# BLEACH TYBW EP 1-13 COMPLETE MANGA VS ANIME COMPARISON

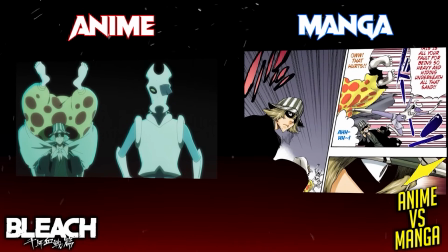[28:38]
Towards the end of chapter 490, the scene with Urahara running with Pesce and Dondachaka is actually moved to later on in the episode,
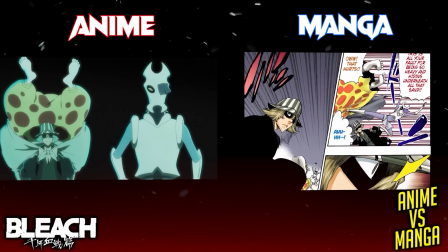[28:46]
and this is because Urahara senses that the Quincy have began that invasion of the Soul Society.
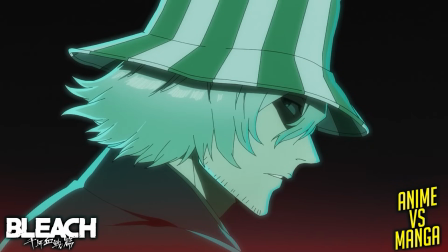[28:51]
They had put this at the end of the episode and altered the sequence of events again so that the episode ends on a dramatic note.
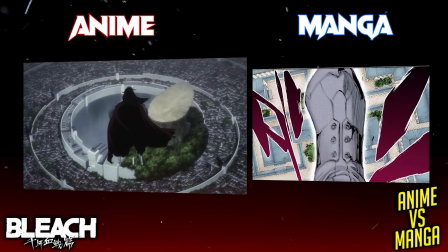[28:58]
Chapter 490 ends as we see Yuhabak's foot appearing above the Soul Society.
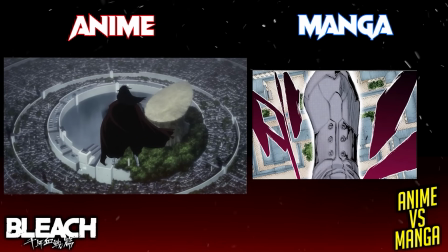[29:03]
This is also cut from the anime, as it's replaced in favour of showing Yuhobak's full body over the soul society towards the end of the episode.
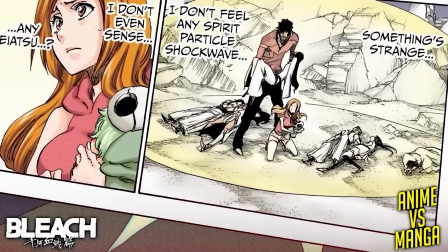[29:11]
Orihime's comments at the start of chapter 491 about not feeling a reishi
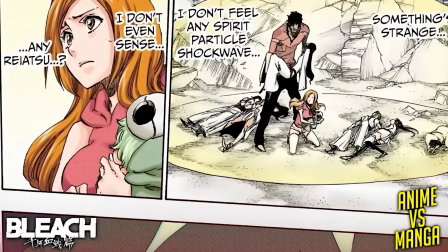[29:16]
shockwave after Kilge activates his holy form is actually cut from the episode.
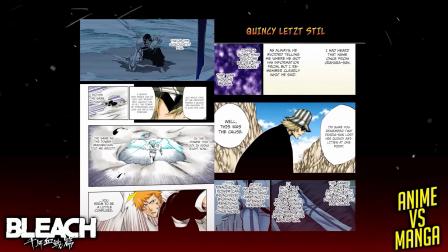[29:20]
Additionally, Ichigo's two-page internal monologue in chapter 491 about Uryu's let's steal form is cut.
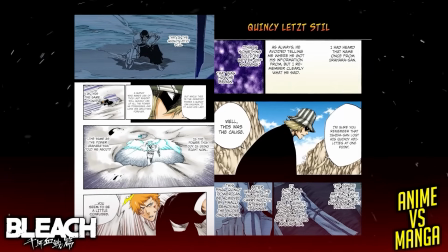[29:28]
Now, during these two pages, he compares Kilge's holy form to Uryu's let's steal form.
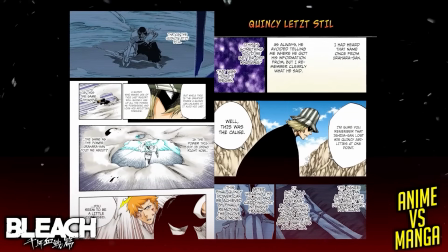[29:33]
He even recalls what Urahara had told him about the lead steel and this is cut from the anime too.
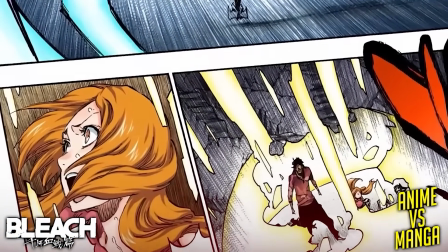[29:38]
When Kilge uses his ability God's Justice and he begins to gather Reishi from the surroundings,
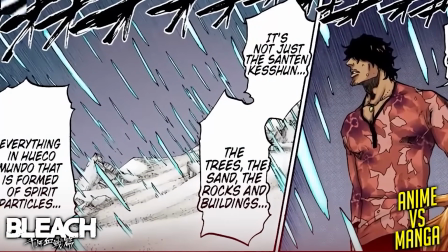[29:43]
a scene where Chad comments on this is cut from the anime, along with an internal monologue by Orihime that follows Chad's comments,
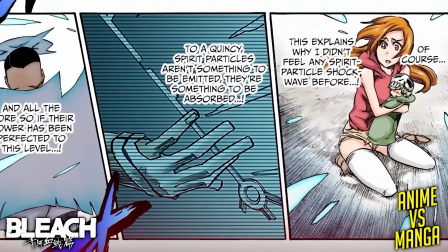[29:50]
where she now understands why she didn't feel a Reishi shockwave after Kilge had activated his holy form.
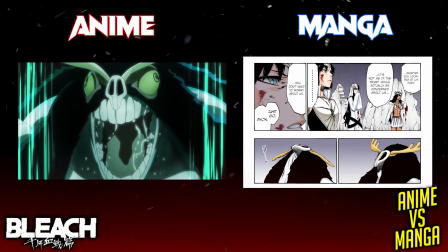[29:56]
At the start of chapter 492, Aeon looking back at the three beasts is cut, where they comment on him being worried about them.
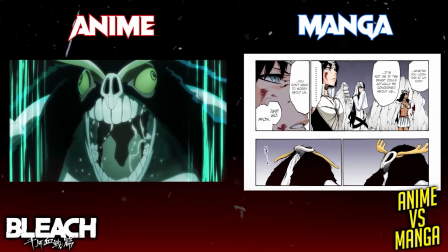[30:04]
Instead, the anime cuts to Aeon screaming and charging towards Kilge. Before Aeon charges, Apache tells Ichigo and the others that they are not his enemies,
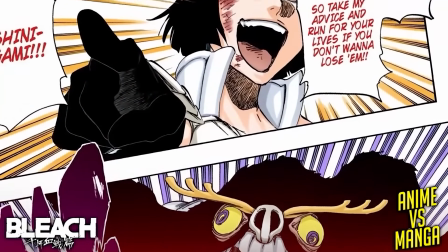[30:12]
so they better get out of the way if they don't want to get hurt, since the towering beast is unpredictable.
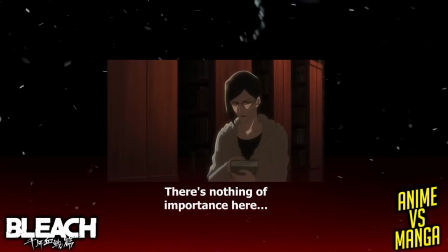[30:17]
Now this brief moment is also cut from the anime. We then get an anime exclusive scene of Uryu at his father's library within their home. He is looking through the books, trying to learn about anything that would help him to explain what is going on at the moment.
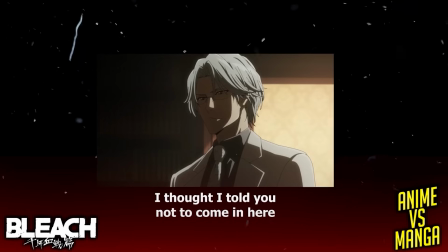[30:30]
Ryuken finds Uryu and tells him that he isn't allowed in here without his permission, but he explains to his father that the Soul Society and Hueco Mundo have been invaded by the Quincy.
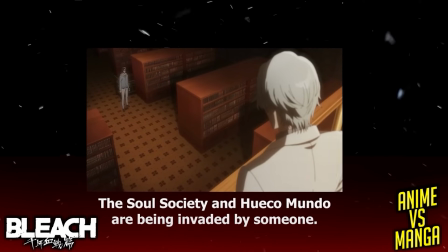[30:39]
Additionally, he tells him that there shouldn't be any other Quincy aside from themselves, as he asks if he had known about their existence.
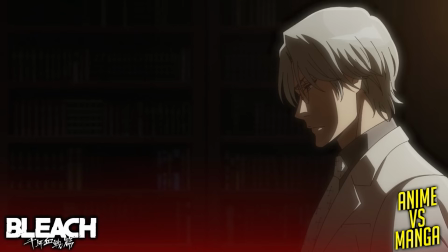[30:46]
But Ryuken dismisses Uryu by telling him that it has nothing to do with him. Uryu says that as the last Quincy, he has a right to know about who these other Quincy are,
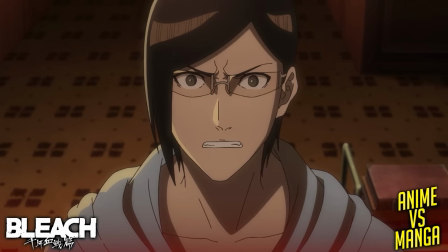[30:55]
but Ryuken does give him a hint that the answer that he is looking for cannot be found within this library.
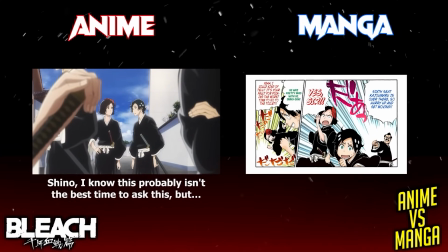[31:00]
We then cut to the Soul Society as we see Shino and Ryunosuke, but a comedic scene of them getting lost is cut from the anime.
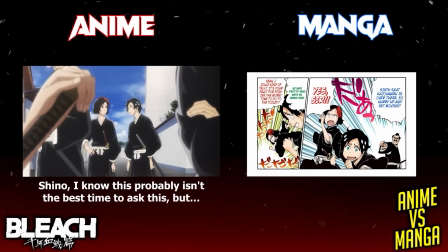[31:07]
Another brief comedic moment is cut after Ryunosuke asks his question about why the Shinigami and Quincy are fighting,
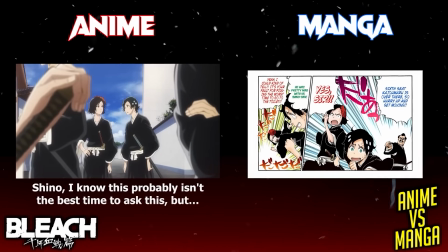[31:13]
despite them having the same goal of eliminating Hollows.
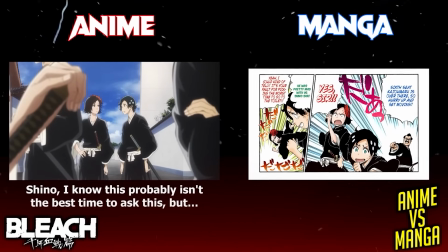[31:16]
The cutscene involves Shino scolding him, telling him that they are fighting because the Quincy had declared war on the Soul Society.
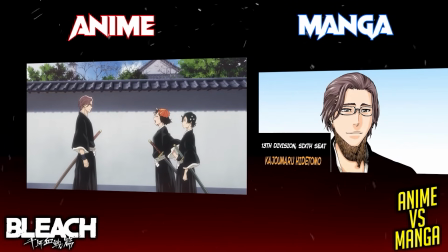[31:23]
The introduction of the 6th seat of the 13th division Kajomaru is also altered.
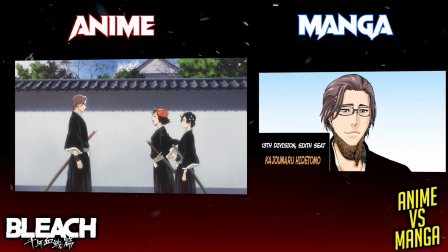[31:28]
In the manga, he overhears their conversation and says that the rumours about the Shinigami Academy not teaching their students about the Quincy is true.
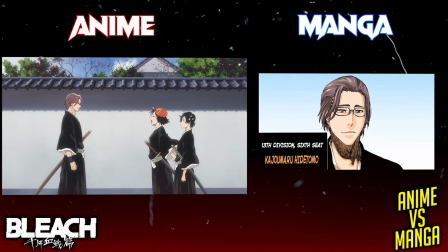[31:36]
Some of this exchange is rearranged and reworded, and I'm guessing that it's for the sake of pacing and in general streamlining their conversation within the anime.
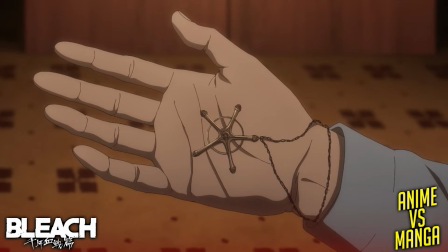[31:44]
In the middle of Kajomaru's explanation, we cut back to Uryuu during an anime only scene where he notes that there is not much written text on the history of the Quincy.
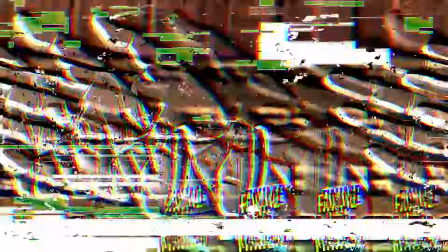[31:53]
But then after remembering his master Soken Ishida, he enters his father's office where he finds a book.
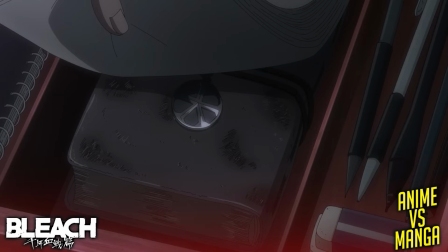[31:58]
Now this book had belonged to Soken Ishida and presumably it has the Quincy history within it.
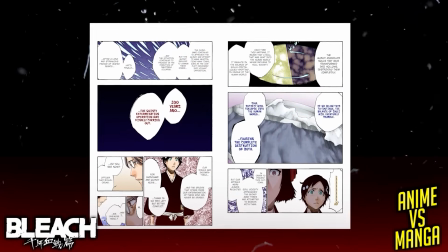[32:03]
While he is reading, Kajamaru continues his dialogue about the Quincy and Shinigami failing to reach an agreement
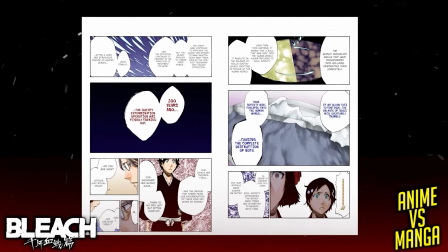[32:09]
and then the Shinigami being given the order to eliminate the Quincy about 200 years ago,
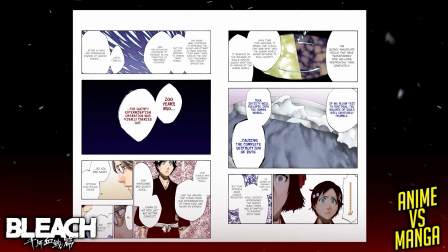[32:14]
via the Quincy extermination operation. While Kajomaro is speaking, we cut back and forth to Uryu while he is reading the book,
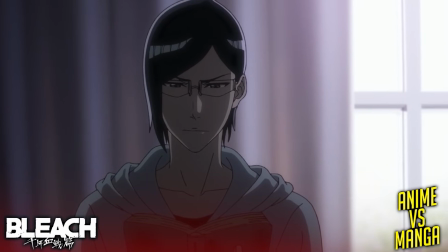[32:21]
giving some great context and added meaning behind Uryu learning the true history of the Quincy.
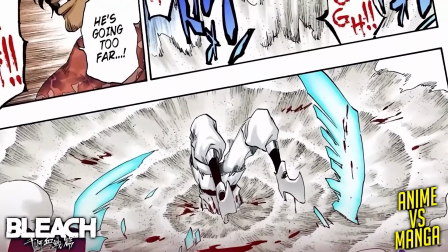[32:26]
Now, returning to Hueco Mundo, a scene where Chad is commenting on Aeon smashing Kilge repeatedly on the ground is cut.
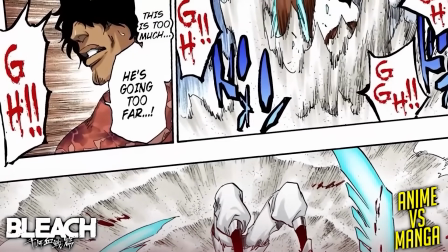[32:33]
He says that Aeon is doing too much and that he is completely out of control. Now, quite a bit of Chapter 493 is cut and changed around within the episode.